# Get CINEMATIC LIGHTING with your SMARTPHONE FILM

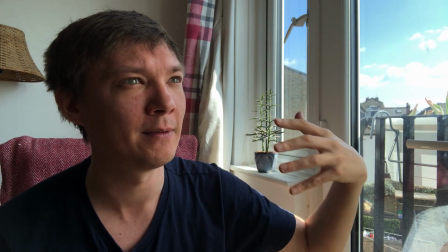248s
And this diffusion filter's done that, it softens the light, because if you have harsh light coming through, you're going to get overexposure on the face, it's just going to not look too good.
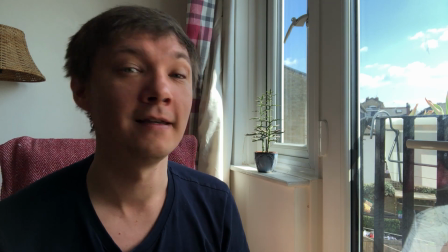256s
But now we've got this, it softens the light right up.
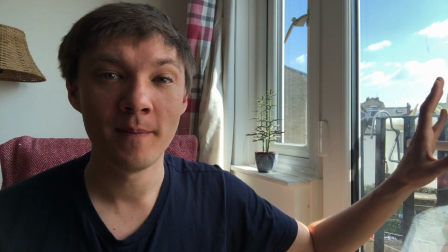258s
So now we've done the highlights, we've controlled the softness of the light as well by making it look a lot more glamorous and kind of Hollywoody like with this diffusion filter,
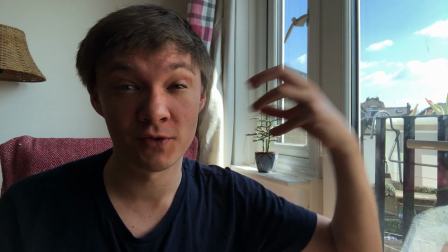266s
so the light isn't just beaming straight through in this harsh light on my face.
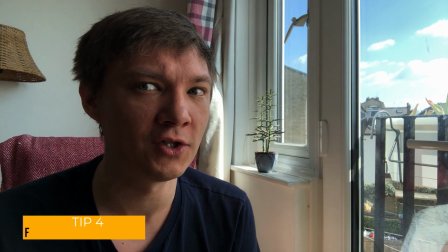269s
What we're going to do next is just fill in the shadows slightly. Now I wanted to shoot into the shadow side, but what we're getting now is it's a little bit too dark.
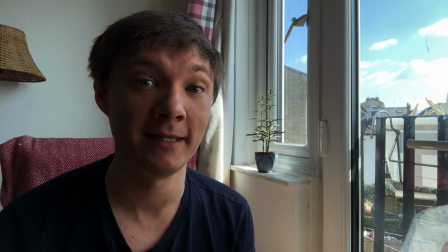275s
So we're just going to get a white balance, which is part of the 5-in-1 reflector casing. And we're going to put that just to my side here, just out of shot.
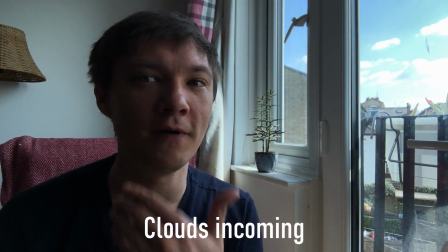282s
So we're going to get that nice kind of balance on this side as well. So we're not filling it in, but we're just kind of filling some light in there.
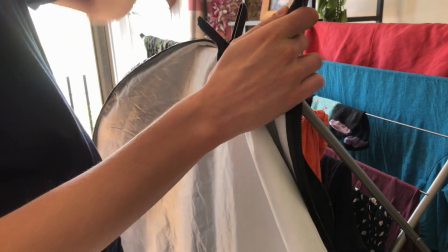289s
So what we're going to do now is we're going to use the white balance sheet that I've attached to the close rail here, and we're going to inch it towards me just outside of the camera.
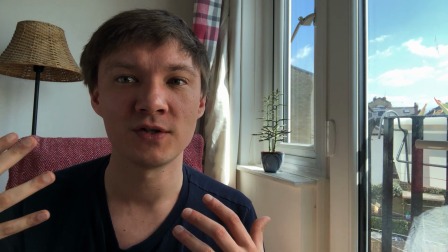296s
So we're going to just lighten up this dark side just a little bit, because if we actually lighten it too much, it's going to be light on both sides, which is going to flatten the image.
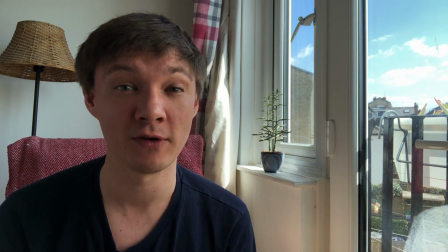303s
So we don't want that. We want to create layers with the light, which is going to create a real dynamic feel and cinematic feel to your shot.
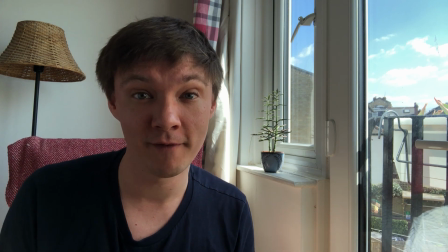309s
So we're going to stop making this from looking like an okay smartphone film to making it like a high-end kind of film, full stop.
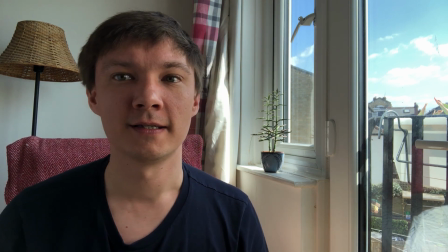315s
So we're just going to inch that white balance sheet just a little bit closer, a little bit closer.
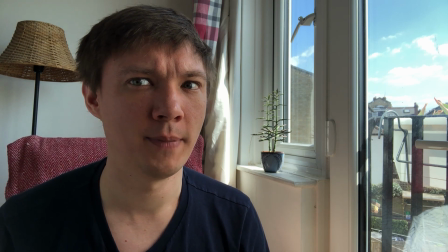322s
I think that's just about right. So that works for me.
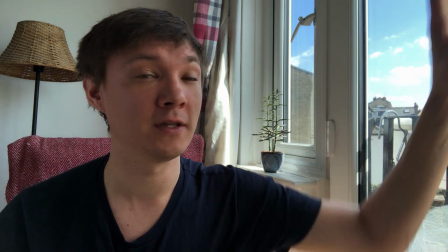326s
We've still got a darker side here, but what we're doing now, we're creating layers of light. So we've got the bright light coming from the windows here, which we've now exposed.
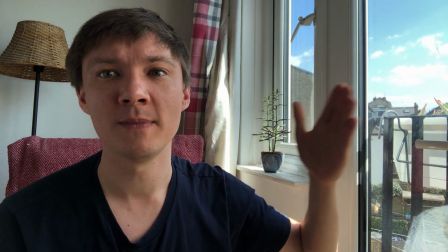332s
You see the nice blue skies against the clouds. The light coming through. We've got a little bit of harsh light here, but I think that's fine.
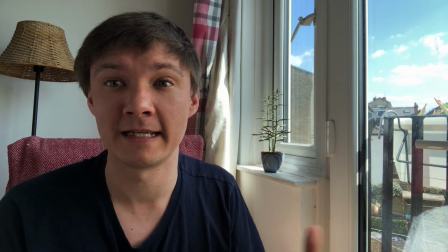338s
It's just a little bit there. It kind of works because it's a very sunny day. But we soften the light here with the diffusion filter.
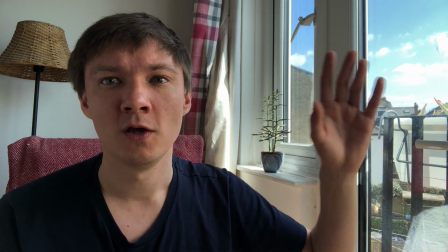343s
So we've got all the main light coming here through as our key light. We've got a bit of shadowing here on the frames of the windows.
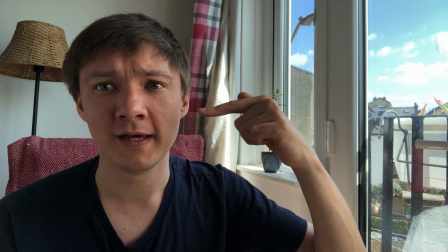349s
Got a bit more light here, then shadow on the curtains, then light on the face, then dark on the face.
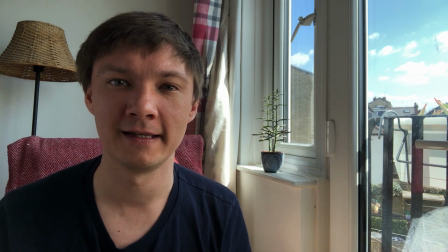355s
And that's creating so many different layers of lighting. It's going to make it look much more cinematic and professional.
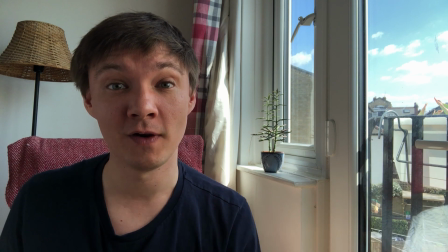360s
Now we've got the white balance where we want it to, creating all these layers of light. So now we've got everything in place, almost.
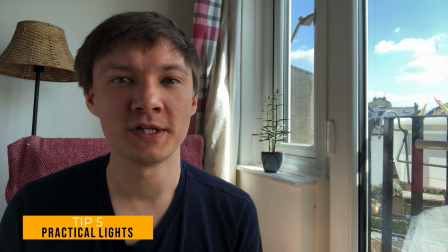365s
What we're going to look now is at practical lights. So a practical light is essentially when you're watching a film, TV, or anything like that, it's a light source that's on screen that should be there.
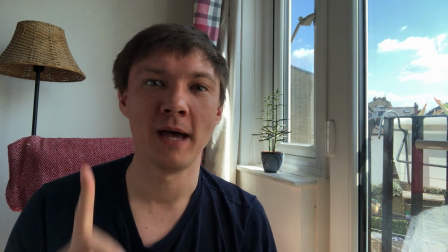374s
So a lamp like this would be there, but having a practical light is a good way to enter more light.
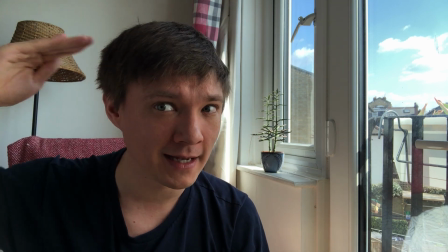378s
And also what we're going to do with this is we're going to create a backlight, which then finishes off our 3-point lighting.
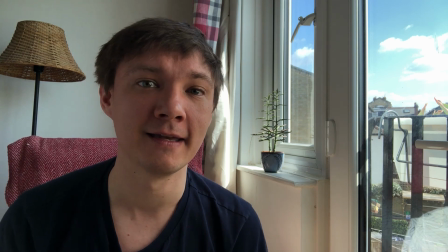384s
Now 3-point lighting is where you've got a key light here,
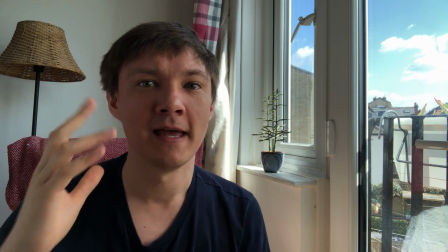387s
you've got a little bit of fill here for the shadows, and you've got a backlight, which is going to separate your subject from the background.
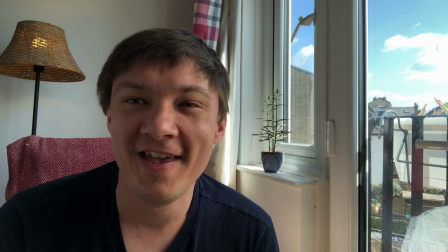393s
And this is what we're going to do now. We're going to turn the lamp on, and it's broad daylight, so it's not giving us that much light.
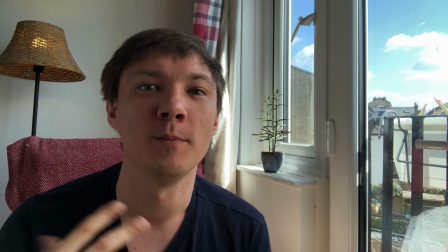400s
But what we can do is cheat it. You can see that the light bulb's on, but what we're going to do is we're going to cheat it by using an external light for that.
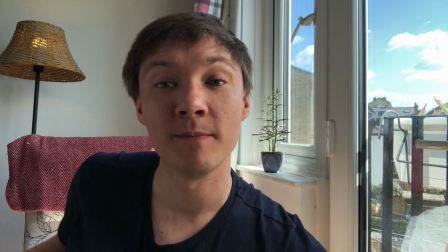407s
So I'm going to use this little table that I've got here. I'm going to set it up just behind me. I'm going to put a light there and use that as a motivational light.
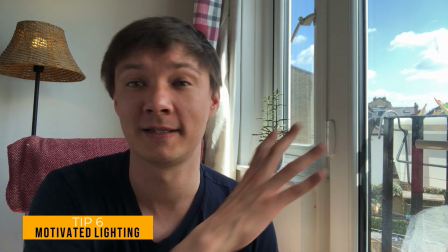413s
And motivational light is when you're using a light that's on set or a light that you know is there, so like sunlight, and you're adding in more light to emphasize that sunlight, or a lamp.
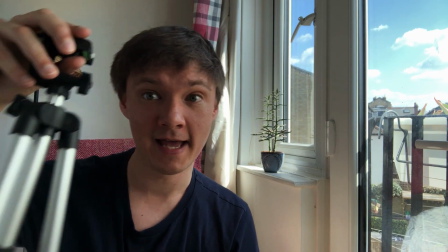422s
So if I move this table behind me, and I've got a mini tripod here, which I'm going to attach my Falcon Eyes F7 RGB light, awesome little light.
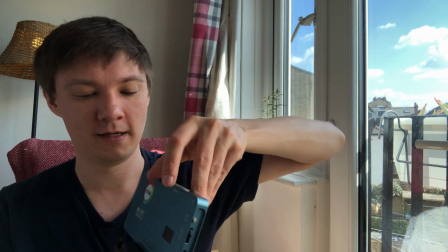430s
And you can do this with any LED light that's bi-color, so you can change the color temperature. Because if you've got warmer light, like that bulb, that's not necessarily going to work.
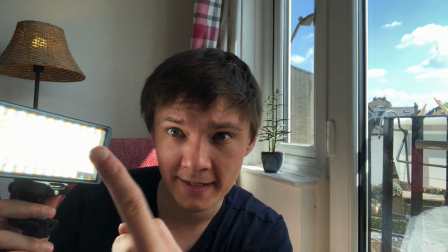438s
If you've got a light and you set it to more of a white light, you can see the color temperature difference between the household bulb and your LED light.
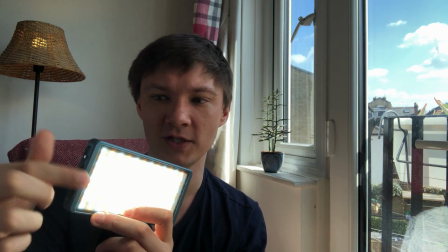445s
So you want to change that color temperature to match. So if you look at that light bulb here, whilst I change this, we're going to get that nice and warm, so it looks as close to that.
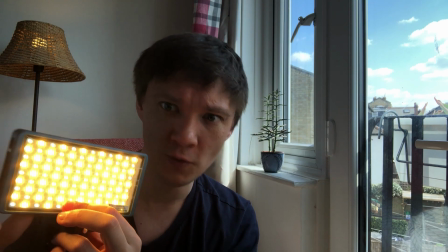454s
Yeah, so it's not too warm, it's a much warmer light there.
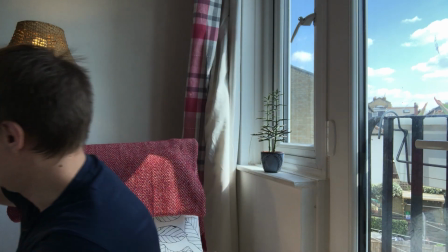457s
And what we're going to do now is we're going to put it behind us. So we're going to put it on this table, and it's still out of sight, remember.
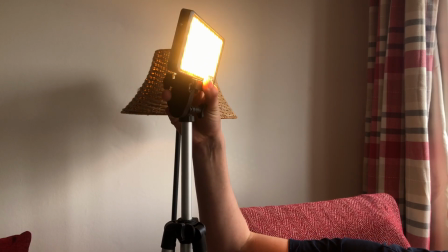464s
I'm going to bring that up slightly. And what that's going to do, as you can see, is creating a backlight on the head.
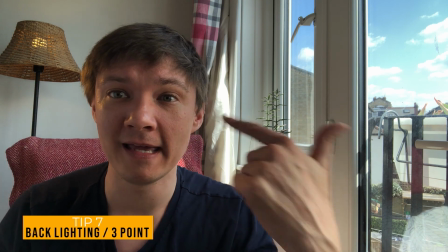473s
So what that does is it separates you. You've got light here, shadow here, and you've got this backlight here lighting you.
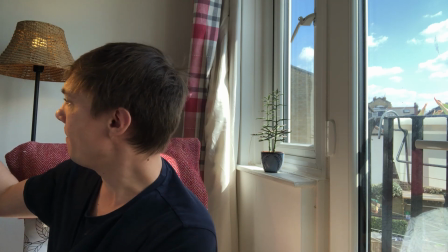478s
Ideally, I think we'd want it maybe a bit higher than that. That's much better, yeah.
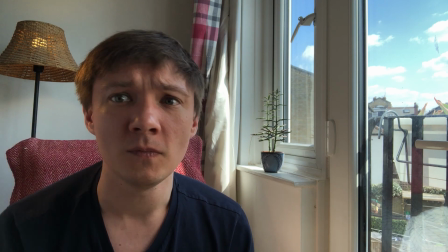482s
So now what we've got is we've got a little bit of light here, and that's going to separate you from the background, and it also links you to that bulb.
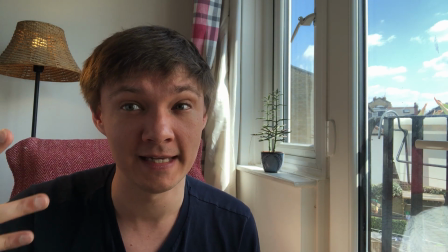489s
It tricks you into thinking that the light's coming from the bulb.
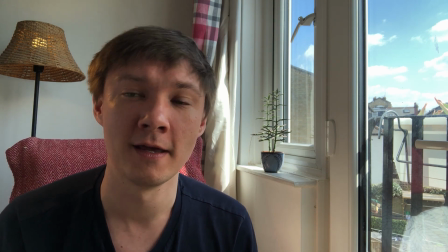491s
In a darker scene, it would be a lot more obvious, but I think here just a nice little subtle touch from the bulb,
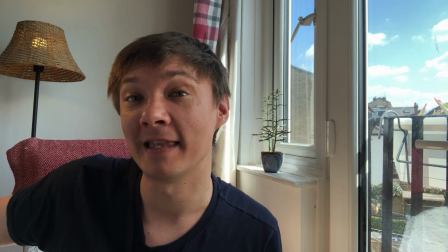496s
and using that as motivational light to then put in the LED light is going to give you that backlight here,
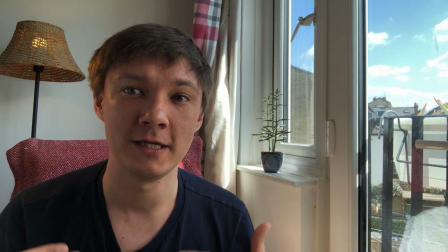501s
so you can really get an emphasis on separating you from the background and using lighting to create a shallow depth of field.
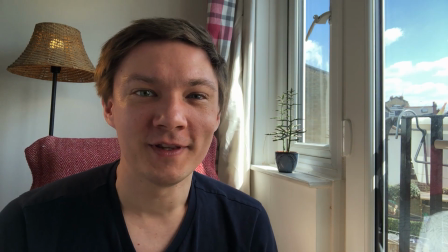507s
That is really good, especially if you're using a smartphone for films. So now we've seen what we can do with just natural light, a diffusion filter,
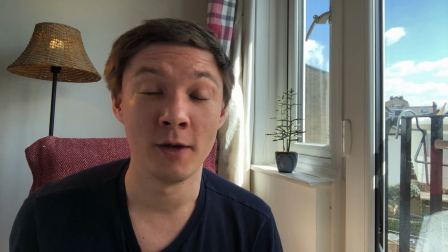514s
the white balance sheet that comes with a 5-in-1 reflector, which I must say I really highly recommend you get a 5-in-1 reflector.
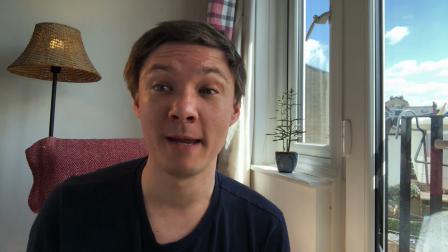520s
It is so useful. We've also used a practical lamp behind us, which isn't giving off that much light,
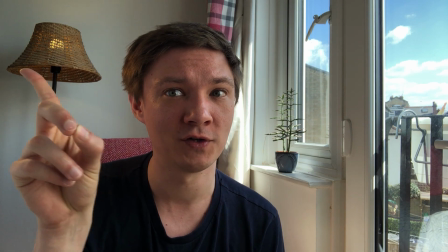525s
but it gives us a reason to put another light just out of shot here, so we can then put more light onto the back of the head,
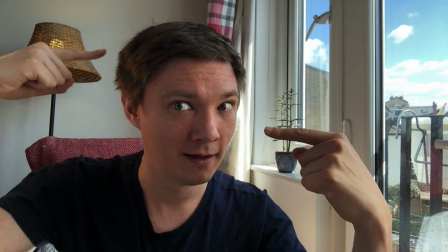531s
creating that 3-point lighting. Okay, so this is the full setup.
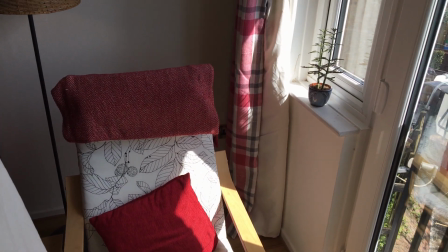536s
That's where I was sitting, obviously. Got the windows. This is the diffusion filter.
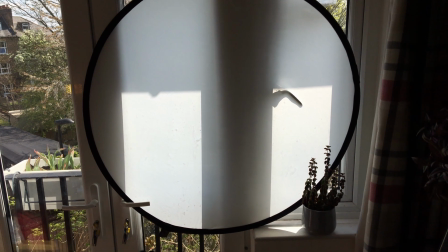540s
If I pan back or pull back for you, you can see how that softened that harsh light coming through the window there.
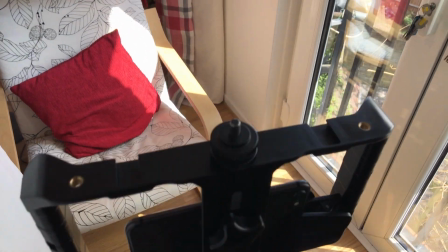548s
The camera was just here, and on the camera we used the ND filter.
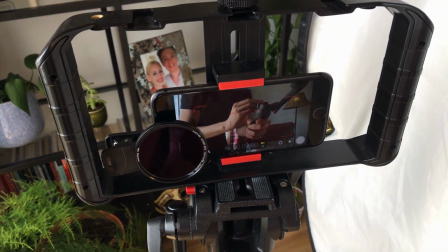553s
That's a 3-stop ND from Moondog Labs. Really great filter, as I say, can't recommend those enough.
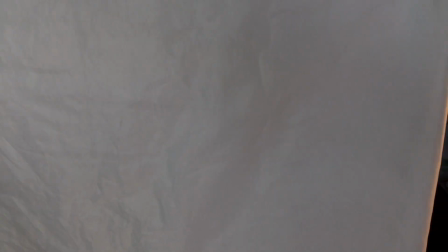558s
This is the white balance that we used. So if I go behind the chair,
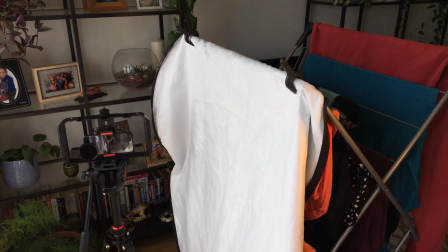564s
you can see on the close rail, just pegged on, really low budget, opposite the softening diffuser.
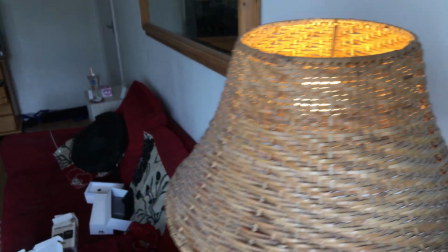571s
We've got the lamp here with a nice warm kind of colour light, and we match that with our LED light just out of shot.
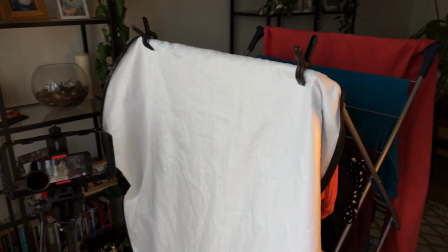577s
And as long as it's out of shot, it really doesn't matter how it looks like. This looks like a bit of a shambles, doesn't it?
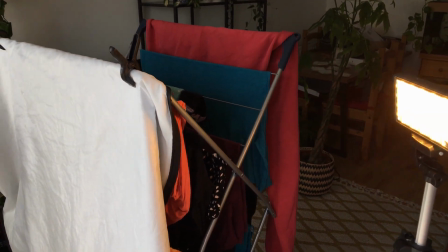582s
But the way the shot's turned out, it actually looks really great. just use whatever you have to the best of your abilities. So
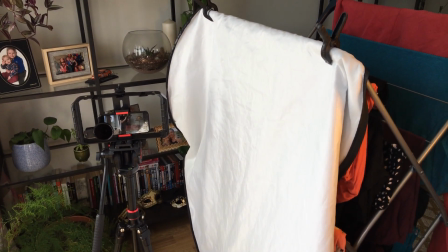587s
You can also use white bed sheets, things like that. If you've got like a spare bit of white wood or cardboard, something like that, you can use that, plastic sheeting, whatever it is.
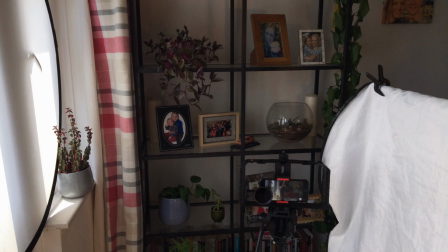594s
And you can use curtains, bed sheets for diffusion, whatever you need. And this is the setup of how I got my final shot. I hope this has been really helpful for you. We're going to do a before and after shot here as well, so you can see exactly how we started and exactly how we finished after doing this lighting.
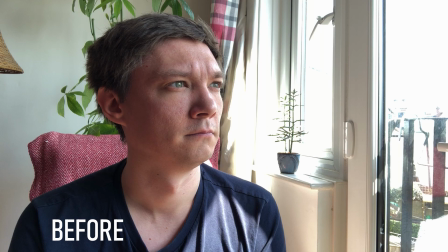607s
So we've gone from something very basic and very kind of amateur looking really with the blown out highlights and the blocking to something that looks really professional that you'd get in any film,
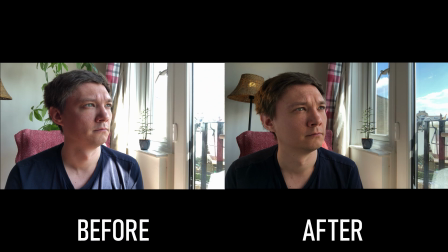615s
not just a smartphone film, and for very little money. With a 5:1 reflector, an LED light, the practical light, we've created something that looks really professional. Now I want you all to know, just because you're using a smartphone doesn't mean that you have to compromise on making the quality of your smartphone films any lower than what a normal film would be. Now we might not be able to get exactly the same shallow depth of field, it might not always be the same sort of colour variations unless you've got a 10-bit phone now, but we can create really lovely, beautiful shots with whatever we're using. And I'm using Filmmaker Pro as well, so get an app for yourself so you can control things as well, make it much easier for yourself. Well, I hope you've enjoyed this video, guys. It's been a lot of fun making it. Let me know if you've got any tips as well down below in the comment section. Let me know if you enjoyed it down in the comment section. If you enjoyed this and want to see more of this kind of stuff, let me know as well. Hit the subscribe button, hit the like button. I will see you on the next one. Thank you for joining me on this first lighting class tutorial, interior daylight. Thank you. See you on the next one.